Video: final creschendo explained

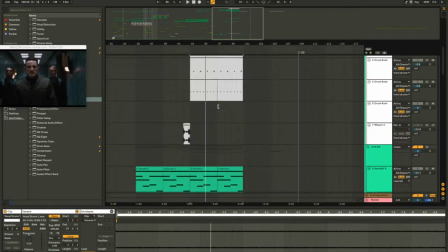735s
And I really did want to make this bit sound emphasized and just ridiculous.
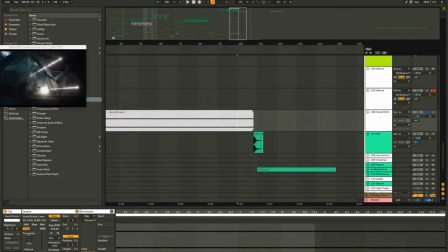743s
You can also see here, I have this, this isn't really entirely relevant. This is more of a sound effect kind of thing, but I'll mention it anyway. And I think it's really quite interesting because I didn't actually intend to do this originally,
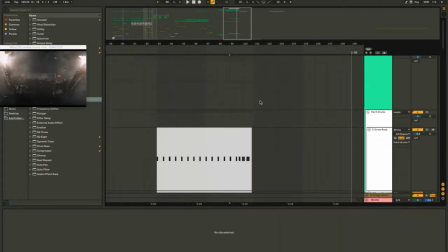758s
but you can see here, if I play this music bit, so the score itself,
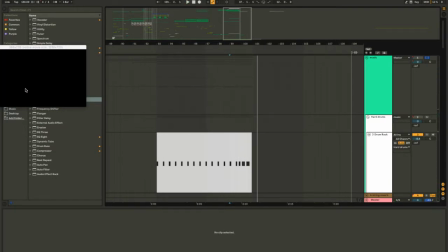765s
the original plan was to have that punch end dead on the bar here,
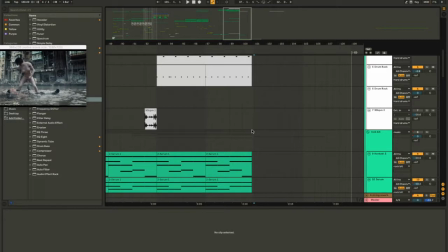771s
but I couldn't find a way of like really stretching out because obviously I didn't want to alter the video because that would be kind of cheating, I feel like, and it would be really difficult to find the perfect tempo so that it intentionally does that.
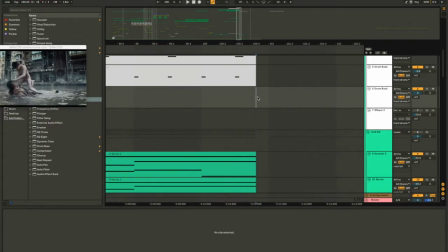783s
But the fact that I decided to keep it like this because the fact that it ends so suddenly like that,
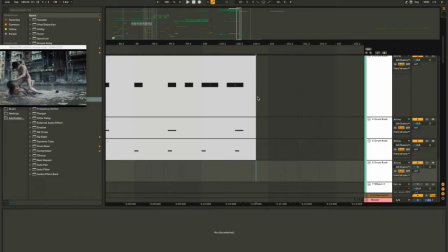788s
I feel like that just adds a lot more to kind of like it being unsettling, because it is kind of a unsettling part of the scene because it's literally violence right here.
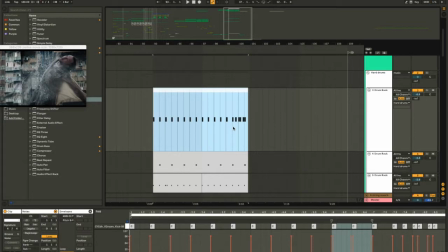798s
But that, it was an unintentional decision to begin with, but sorry, it was an unintentional thing to do to begin with, but I decided to keep it in because I actually think that it does add a fair amount to the whole
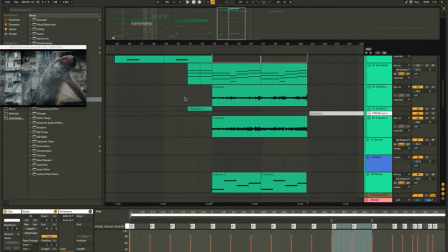811s
unsettledness of it. I've also got this bit here.
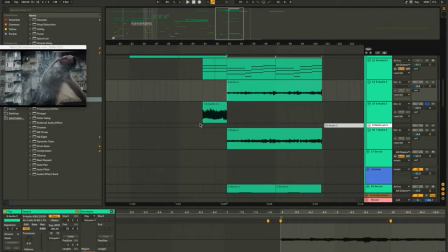815s
This bit here is the same recording of a guitar here, but it's being modulated here on this amplitude here.
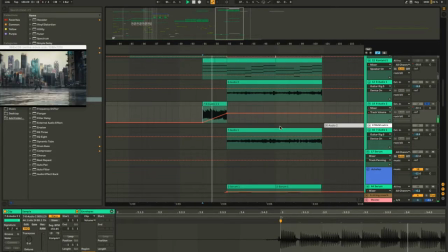823s
So this kind of joins in with
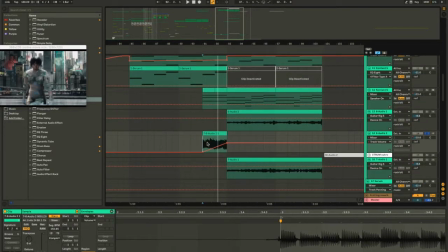827s
the building thing to kind of like introduce that guitar so that when the guitar's coming in, it doesn't sound so sudden.
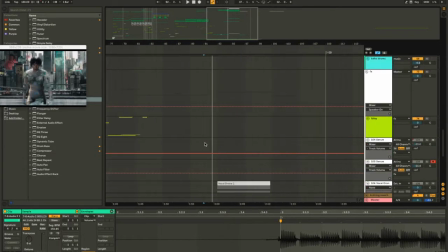833s
I do this a lot on transitional stuff.
They stole it.
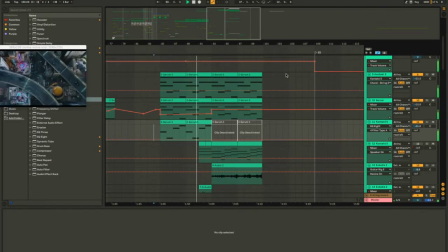842s How many were there before me? She was supposed to have a clean brain. I order you to terminate it.
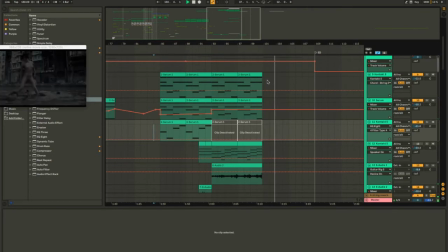859s They created me, but they cannot control me. Sweet.